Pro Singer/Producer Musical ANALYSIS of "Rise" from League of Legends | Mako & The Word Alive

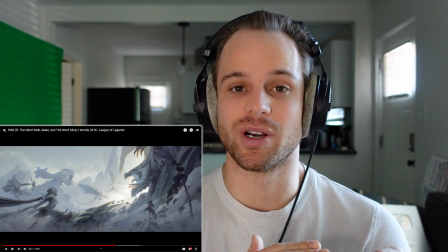16:33 If you do it the opposite way, it is the same effect of a riser where it increases intensity, increases excitement leading towards something.
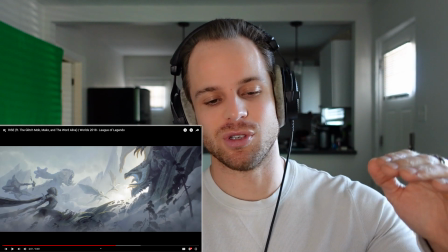16:40 But doing it the way this is, it was pulling back those frequencies to serve as a nice transition.
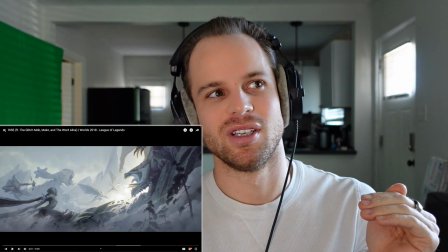16:47 It kind of removed that sound without ducking volume too much,
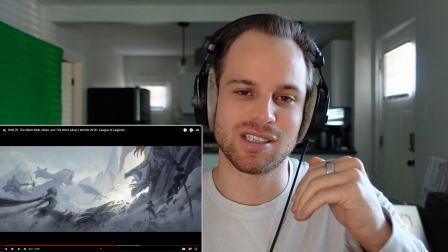16:51 but just if you remove some of those high frequencies, the sound naturally gets less grabby.
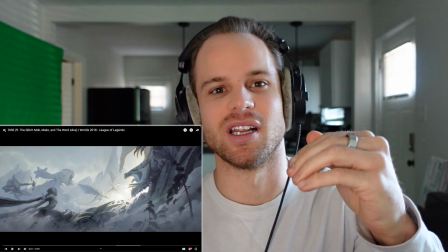16:57 It gets softer and kind of more gentle in a way.
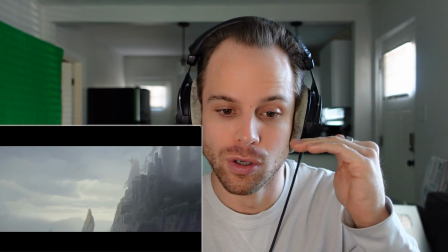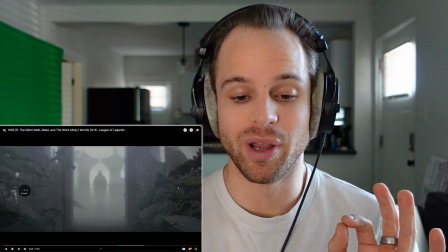17:06 And now it's still going with just that low pass filter.
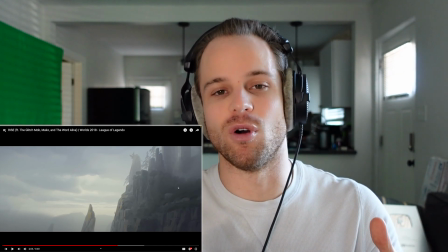17:10 So it's like the low part of those frequencies from that vocal bit are still happening,
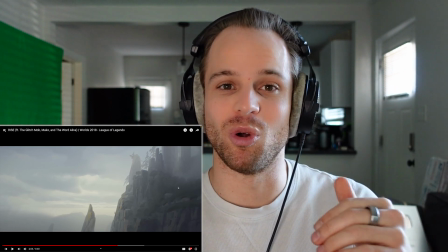17:16 but it seems much more pulled back because it's just the lower frequencies.
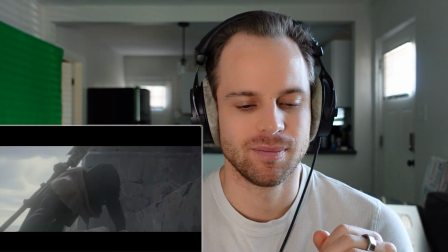17:21 It is you fight among the dead beneath the dirt.
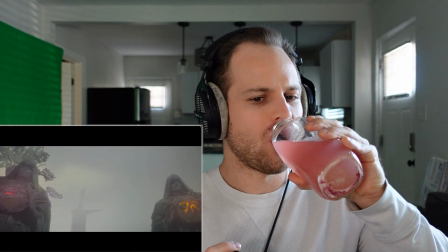17:26 Or do you know it? Or do you want it?
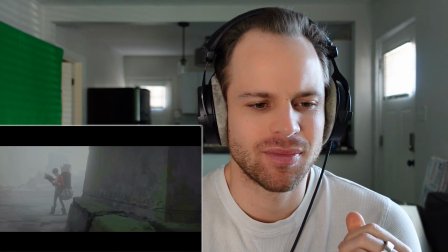17:32 And when the giants call to ask you what you're worth, or do you know it?
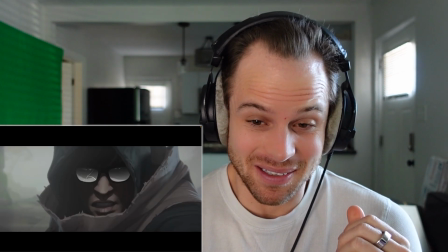17:40 We don't die. Prove yourself and rise.
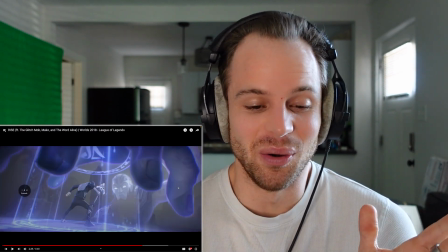17:49 Make them remember.
It is so, that build up to this final chorus is so epic,
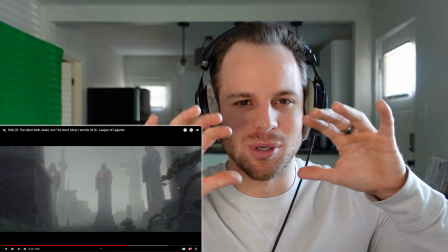17:55 and the sound design is phenomenal, and the soundscape is so full and fleshed out.
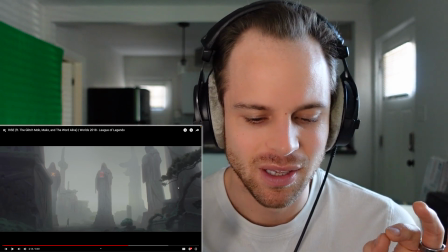18:01 There's so many little elements, too many to talk about, but if you put on nice headphones and listen carefully,
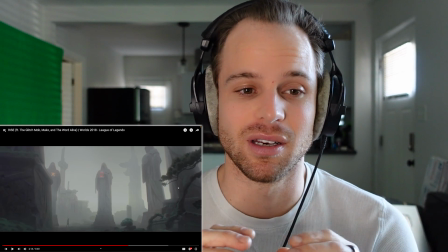18:06 you can hear so many little things, little details that have gone in to make this song so incredible and so
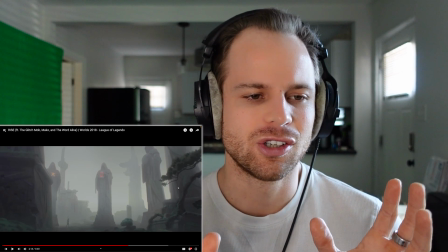18:14 cinematic and so very much like soundtrack music.
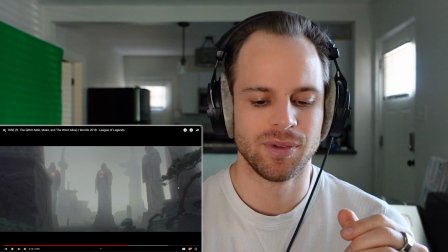18:19 Which is, of course, what Mako also specializes in, being a part of Arcane. It's very cinematic, it's powerful, there's a lot of details to capture this world,
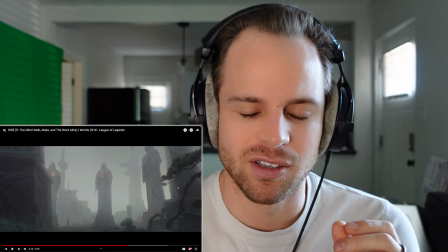18:27 to capture this atmosphere, and they've done, the mix is so clean that you can hear everything happening.
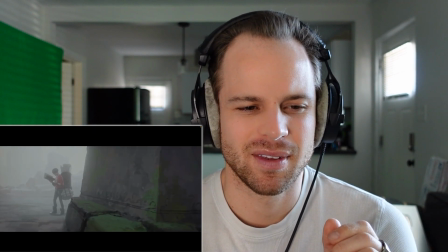18:33 And when the giants call to ask you what you're worth, do you know it?
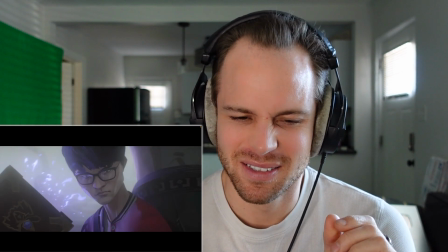18:41 We don't die. Prove yourself and
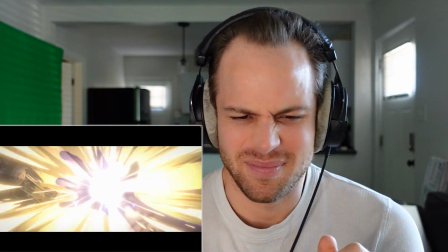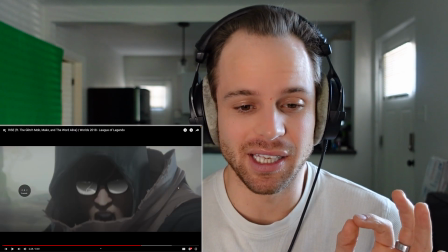18:56 a very yelly vocal line,
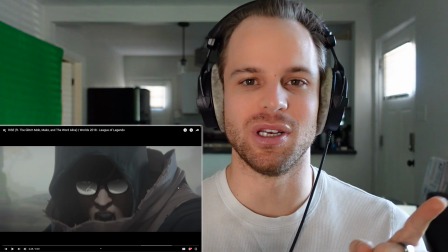19:03 like that's been added. That is a new element we're getting in this final chorus we didn't have in the first two, where there's very yelly,
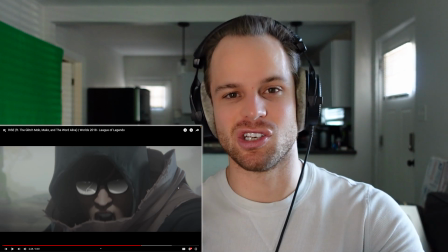19:11 gritty belt line in addition to everything we've heard before, and it's highlighted.
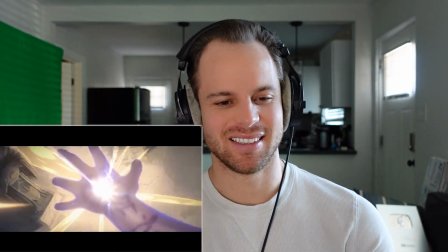19:21 Make them
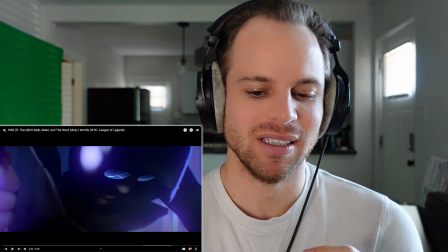19:24 remember you.
And that second part, so very clear they want us to hear that added intense voice.
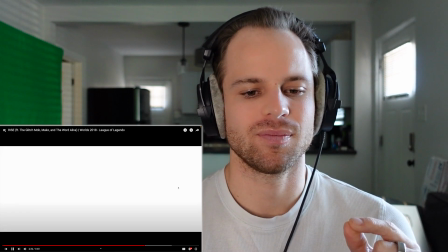19:31 Make them remember you.
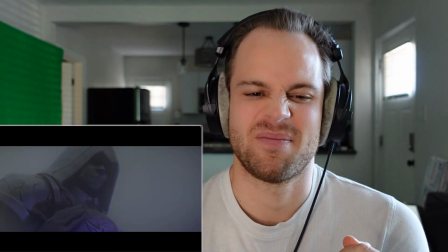19:39 Push through it. Rise.
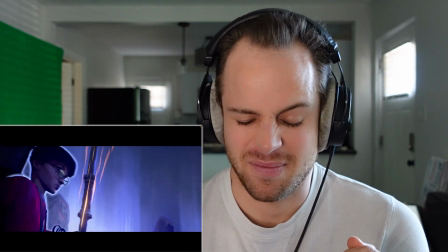19:44 They will remember you.
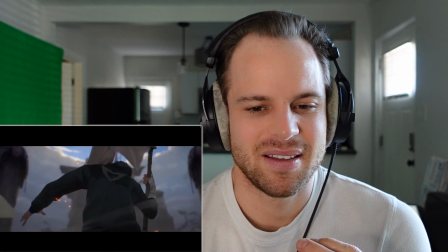19:49 Prove yourself and rise. Pick up your weapon and face it.
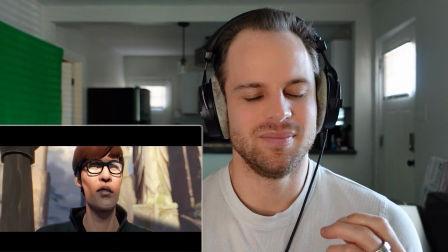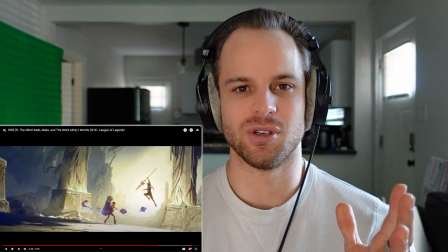20:02 That's really cool to hear because we're so used to, when we're hearing rise, rise, right?
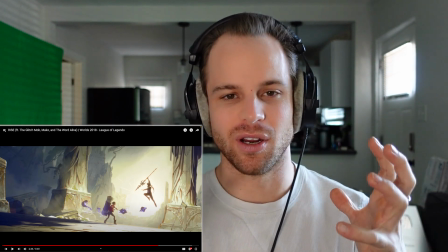20:08 This chorus, we're used to hearing the heavy drums and the heavy synth bass and everything.
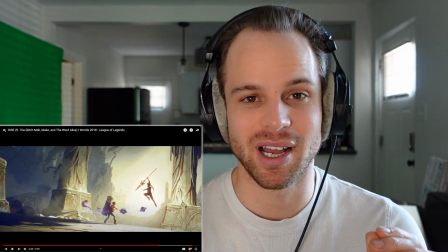20:13 when you remove the drums like they do in this last section, it totally changes the vibe. It shows how important heavy drum sampling is to this kind of music.